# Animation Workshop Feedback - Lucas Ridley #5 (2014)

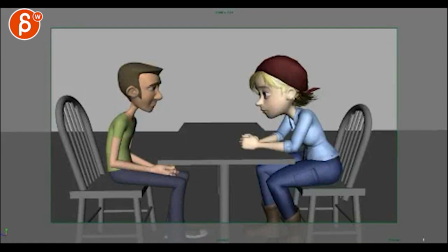4s
All right, so checking this out. It's really good stuff. I think you're fairly far along. First and last shot are really really good. I think there's some stuff in the middle one that we could tweak a bit, but as a whole I think this is pretty cool. I'm starting with this guy.
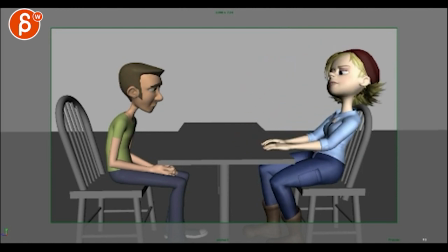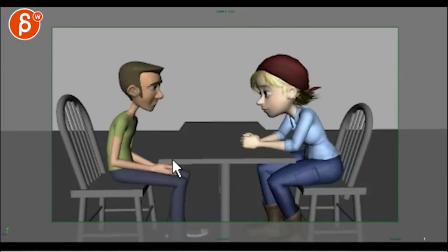27s
so what I would do is um to me his watch his head
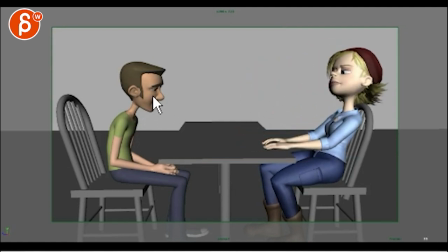32s
here it's kind of long I got that raise here and then drop but I like that you have this involved you know so it's kind of like an inhale exhale it just takes too long I would just cut that in
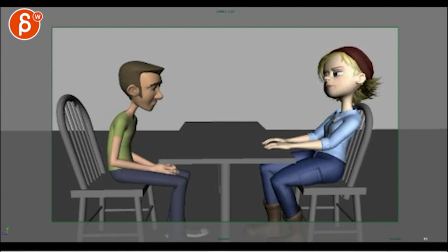50s
half, so if he's here, maybe around 93, 94, you can try that, maybe around 90, you can expand it a little bit, definitely cut it, cut it in half and go from there, just start a bit later,
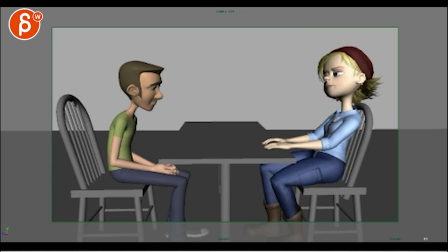65s
and then into here, and then the same drop that you have, and if you could expand this, you can scale this, and not by much, but just so you can feel bit more of a change in body shape therefore a chest inhale and that'll be really cool
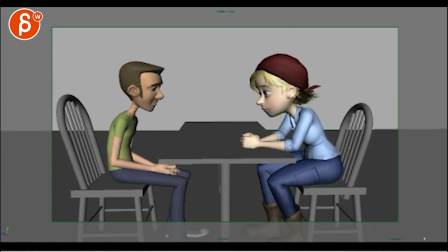81s
that's for him though uh for her she's got that mechanical blink the second one's fine i think this one's fine too it's mostly the blink and fingers and i think this is but i think it's the
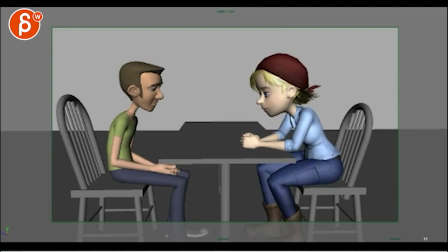95s
timing of her closing close hold open the closed and opening feel the same timing wise see was you having him you have her you
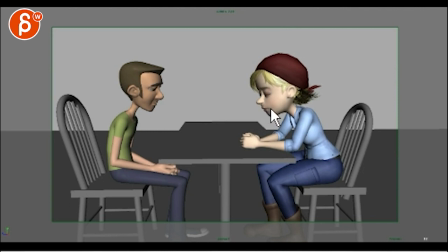might be okay actually we're taking what is this frame 12 out I don't know if I can do some editing trickery here.
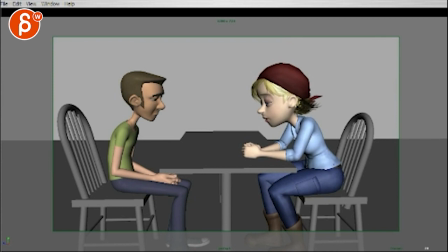130s
If I pretend I'm going to take 12 out, it's because it gives one more moment there, let's see. Okay, way too late, what am I doing here? There you go.
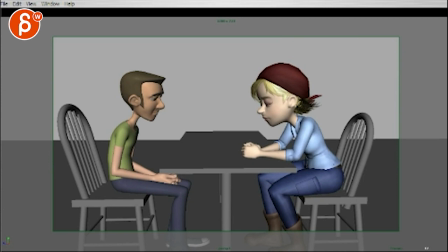149s
Alright, so So you got this guy, I think you need that guy, and then we have that, I
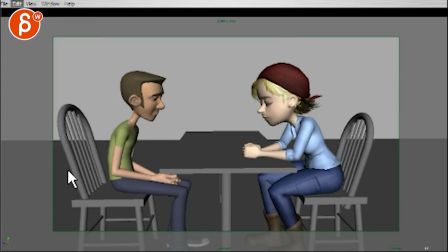166s
got all this here, I'm just curious if it's just a regular blink. Take,
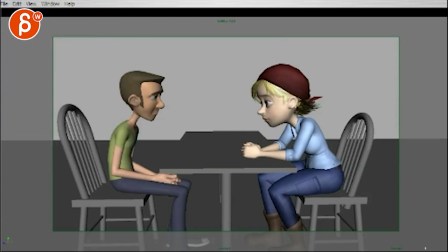ah, it's already better.
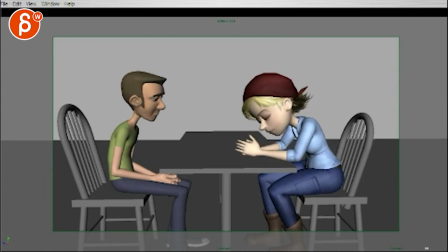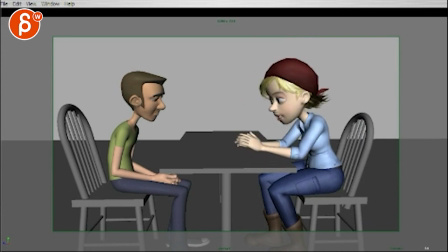203s
So what I would do is, first, alright, so I have from frame 11 to frame 16 in terms of you blink.
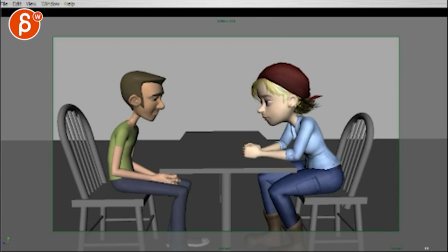218s
I just took a little bit of that pause but then what I would do is you open it here. It's such an awesome thing. As I frame through I would do almost the same with